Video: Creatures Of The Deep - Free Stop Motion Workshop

Hello and welcome to the Creatures of the Deep workshop. My name is Joseph Orr and today I'm going to show you how to make your own short monster animation. This workshop was inspired by Dun Laeri Harbour, the ocean and a love of monster movies. So today I'm going to be showing you how to make your own terrifying sea creature, complete with an ocean set and a small boat for it to eat. Everything will be made using simple arts and crafts materials but before we get into that let's take a look at a finished example. Now this is just one that I've made that I'll be using as a reference throughout the workshop.
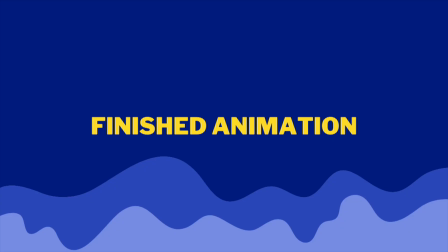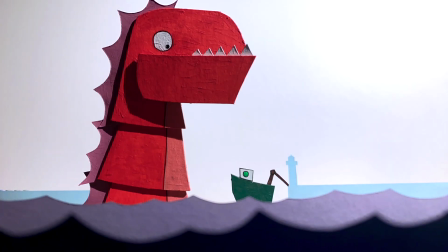So that is what we're aiming to make today. Now you can make your own sea creature if you wish you do not have to base it on my design but if drawing's not your thing I've also included a pdf template that you can download and use if you wish. So let's get into it and take a look at the materials we're going to need.
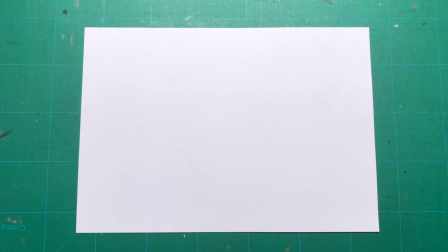Some playing card, of any thickness, whichever you can get your hands on,
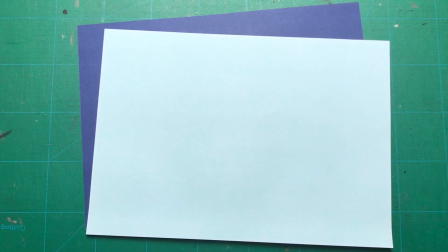you'll also need some coloured card if possible, now if not we can always use markers to colour in the playing card,
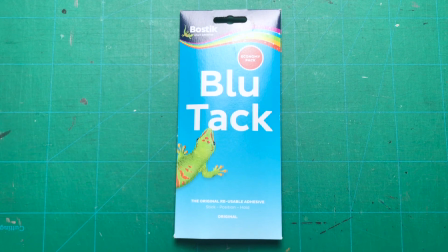but these are great for the blue waves. We'll also need some blue tack, this is crucial for holding everything together.
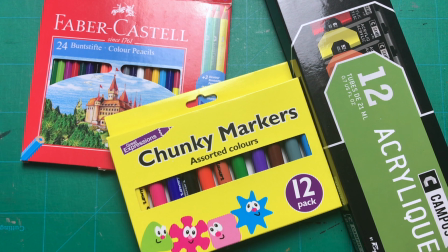When it comes to the colouring, my preference is normally paint, but you could use markers or colouring pencils if you'd prefer.
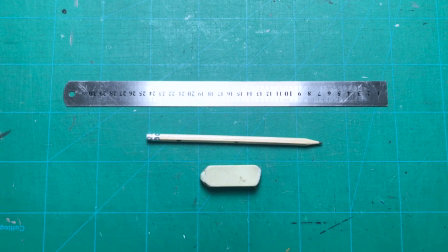You'll also need a ruler, pencil and rubber. This is for drawing everything out and just correcting any mistakes you might make.
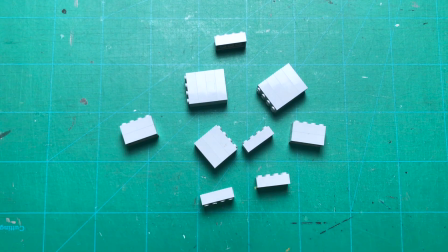Some Lego blocks are great for holding up not only your phone but some characters too but if you
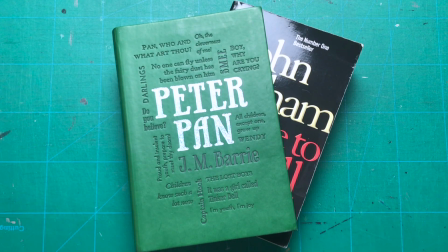don't have that like I'll show you later on you can use books to brace your camera and even some of the smaller characters.
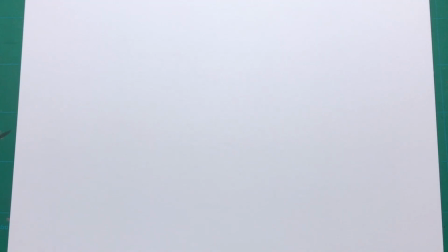A large white piece of paper or card is perfect for a backdrop. Now if you don't have a large sheet you could just use a blank wall just push your animation up against the wall in your house whether it's blue or white and that'll
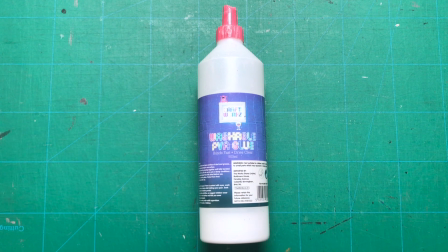work some pva glue for sticking things down together some scissors for cutting things out and don't be afraid to ask for
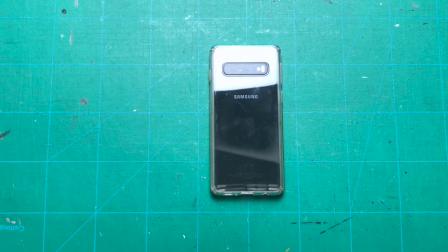help if you need to with some of the smaller finer details a phone or tablet and this will be for downloading the app to take the
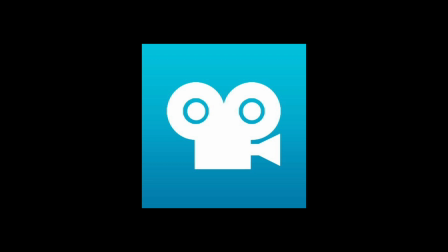photos on and do the animation and the app itself is stop motion studio and the blue one is the free one there is a paid version that's kind of pink or purple, but you want to go for the blue one because that's free. And last but not least, a small desk lamp.
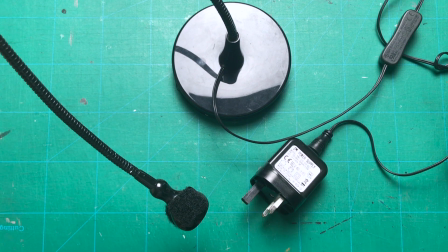So I've used this one from Ikea. You can use any kind of desk lamp. It's just to help control the lighting. Ideally, you want to set up in a fairly dark room, a place where you could maybe pull the curtains and stay away from direct daylight, because that'll cause flickering. And if you have a lamp, it just means you can control the light a little bit better.
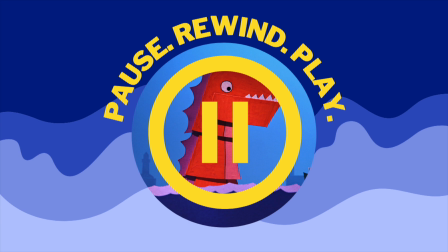I will mention this a couple of times throughout the workshop, but if at any stage you need to pause rewind and play again please do whether it's to take a break gather some materials or just work on your own sea creature design take your time and find a pace that suits you so
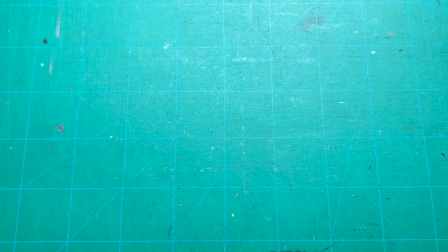next we move on to set building and character design now I'm going to start with the waves and to judge the height of them if
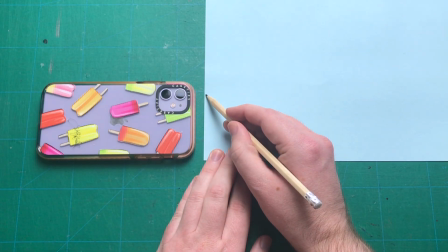you lay the phone or tablet you're going to use beside them and mark out where the camera is on your sheet this will help for judging the size
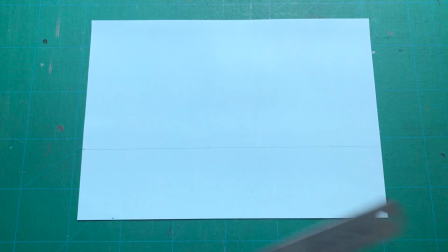that the waves should be because you want them in the shot but not completely blocking everything.
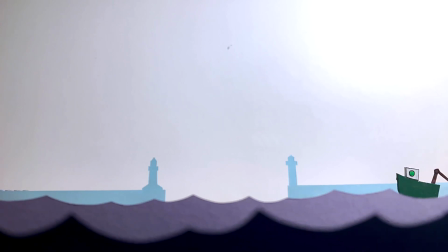Like you can see in my example here you want enough space to hide the movement of the boat but also that the sea creature can rest below to pop up.
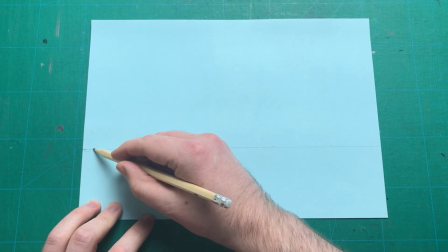Once you've ruled out a guideline you can start to draw your waves.